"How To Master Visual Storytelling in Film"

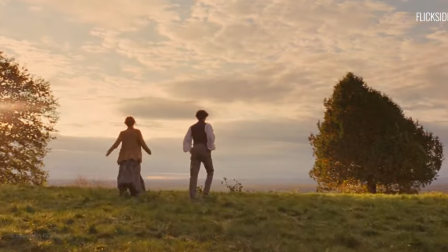Here, Gerwig uses color to convey points in time. The non-linear narrative jumps between the rosy past and the bitter future.
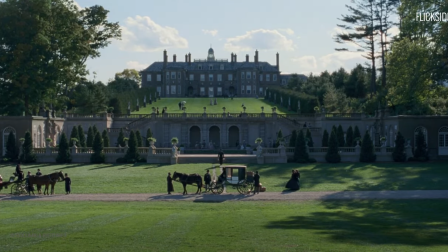There is no title card to establish the switch between periods. Instead, the colors act as the calendar.
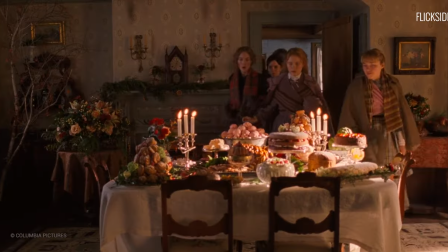Scenes of the four women as younger and more carefree feature warm colors.
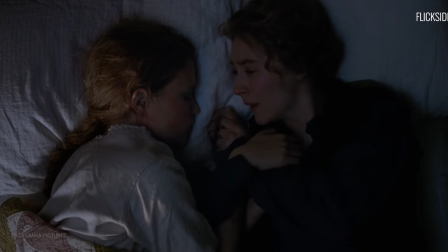Scenes of the sad future come with cooler, more muted colors.
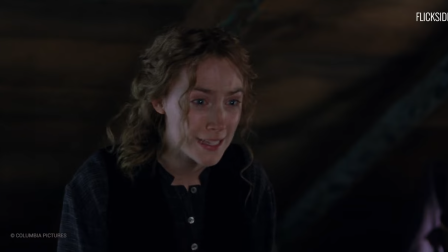Gerwig even frames the same scenes with similar shots, but different colors to compare.
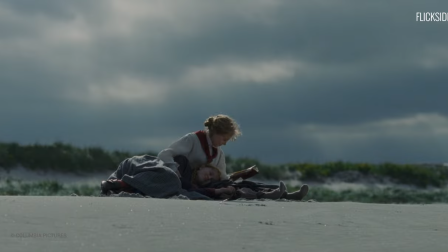By doing this, she makes it visually clear where we are in the timeline. No subtitles or map is required.
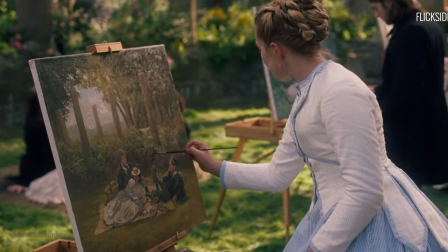If you want to delve deeper into how films use color to tell a story, check out our detailed essay in the description below.
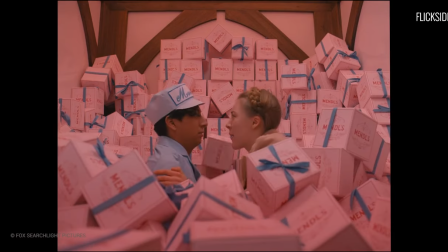Something's on the back of the picture.
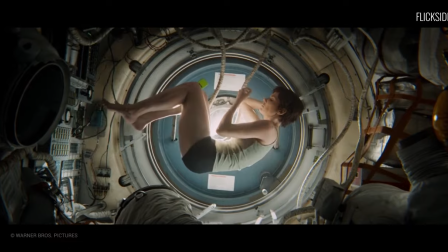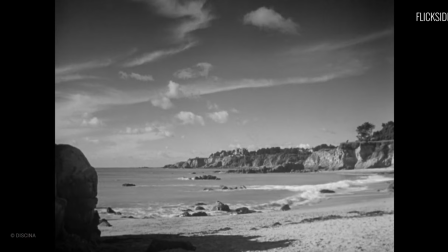Visual storytelling doesn't have to focus on one thing. The camera can absorb so much and challenge the viewer.
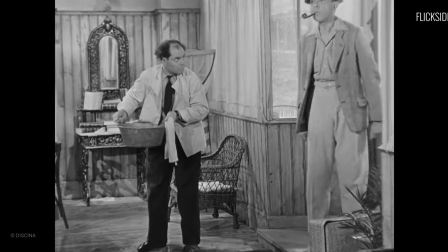One of the best directors for Juggling Our Eyes is Jacques Tati. His films are purely visual.
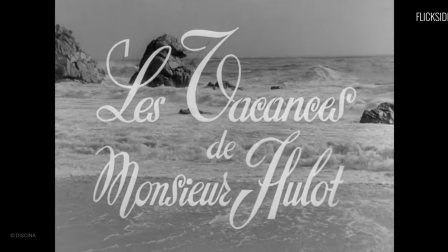Mr. Hulot's Holiday is a great example of scenes with so much going on.
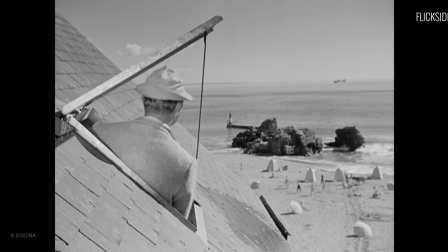What's clever about Tati's staging is that the viewer experiences more than Hulot.
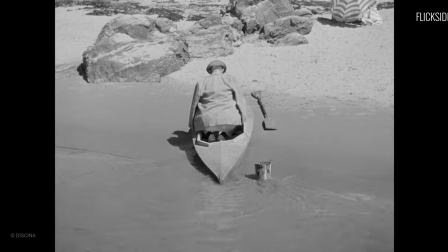While Hulot is on the beach, he paints as the tide rolls in. The waters seem to wash away his paints, but return them at just the right moment.
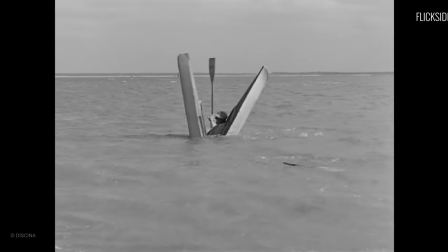Hulot's obliviousness is amusing,
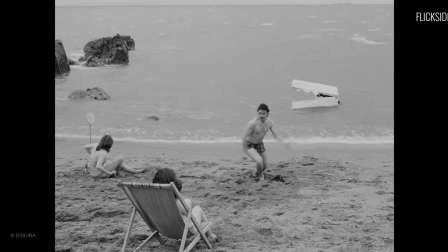but so is the wonder of the world around him.
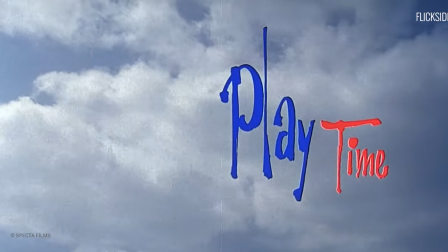Tati expands the frame more in playtime. This film features Hulot wandering around Paris.
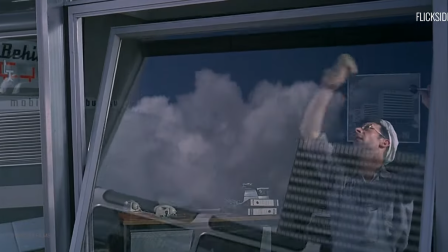It's even more chaotic than his previous holiday.
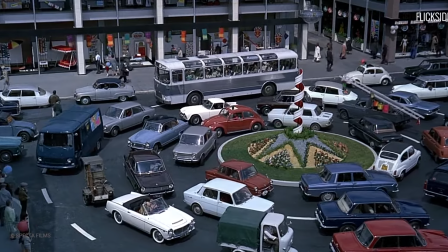There's traffic in the streets and busy people going about their jobs. Around every corner is some wild device or invention.
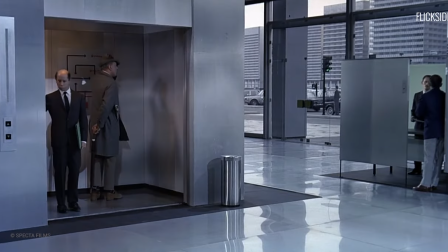Tati pulls the camera back far enough to let us take it all in.
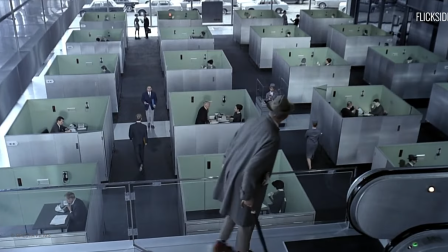One of the most memorable shots is when Hulot finds himself dashing around a cubicle farm.
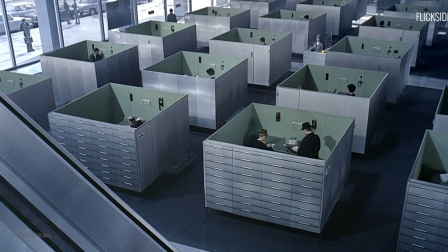There's more going on than Hulot scurrying. There's employees having conversations over the phone despite being next to each other.
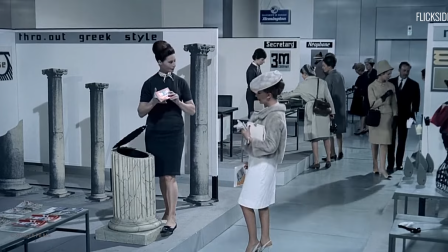There's even more going on when Hulot stumbles into a convention of new products.
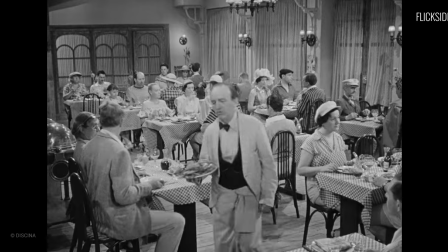Tati is able to say so much in his many scenes and he does so with minimal dialogue.
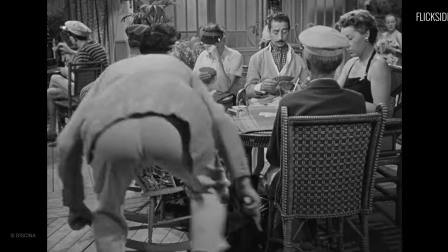You don't need to know French to appreciate the storytelling. Tati's direction is more or less that of a silent film for the age of sound.
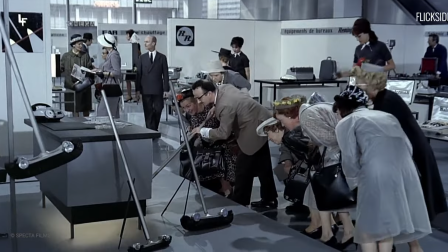Part of how Tati makes this work is by mastering his environment. The director turns his surroundings into characters all their own.
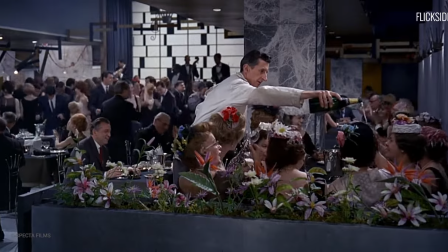This is especially true in Playtime's restaurant climax. The restaurant is a mess of the structure falling apart.
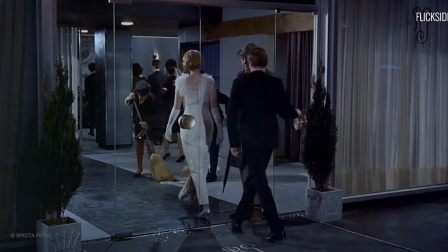It affects the food service, the entering customers, and the dance floor. To make all this work, Tati basically built this version of Paris.
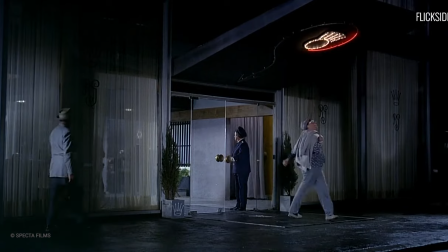It was a project that almost bankrupted his production, but the results speak for themselves without dialogue.
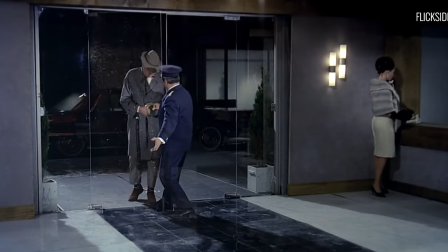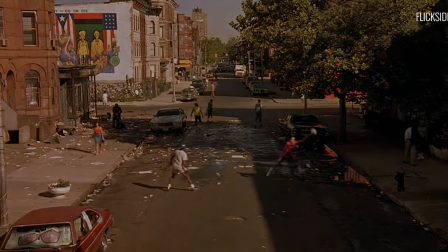The next record goes out to Radio Raheem. We love you, brother.
You don't have to go bankrupt building a set, though.
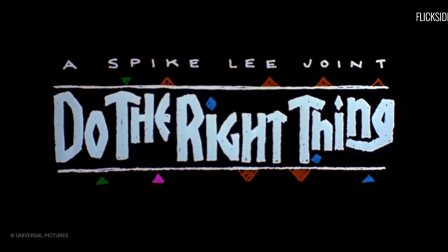Strong visual storytelling can be used to convey mood as well. Spike Lee's Do the Right Thing is a film that could best be described as heated.
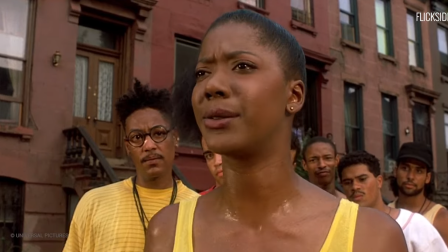The setting is hot summer in Brooklyn.
I hate you helping my Eddie. I truly do.
Racial tensions in the neighborhood are as high as the temperature.
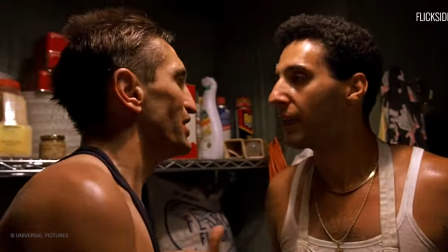Lee communicates this well by featuring plenty of close-ups of the character.
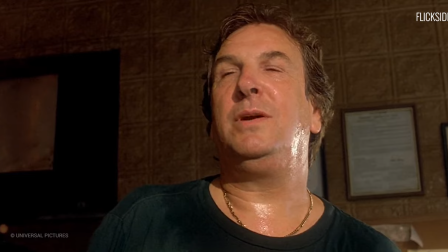We get to see the sweat on their faces, we can feel the exhaustion in their expressions, there's rage boiling in everybody.
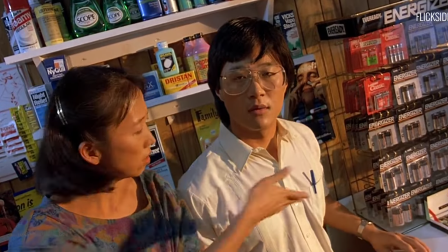Nelson Mandela, you know your mic. Fucking Dave. What? Can you hear, can you fucking speak English today?
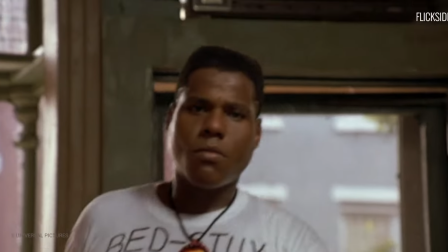Spike Lee takes the direct route in framing this film. Oftentimes, characters will speak directly to the camera.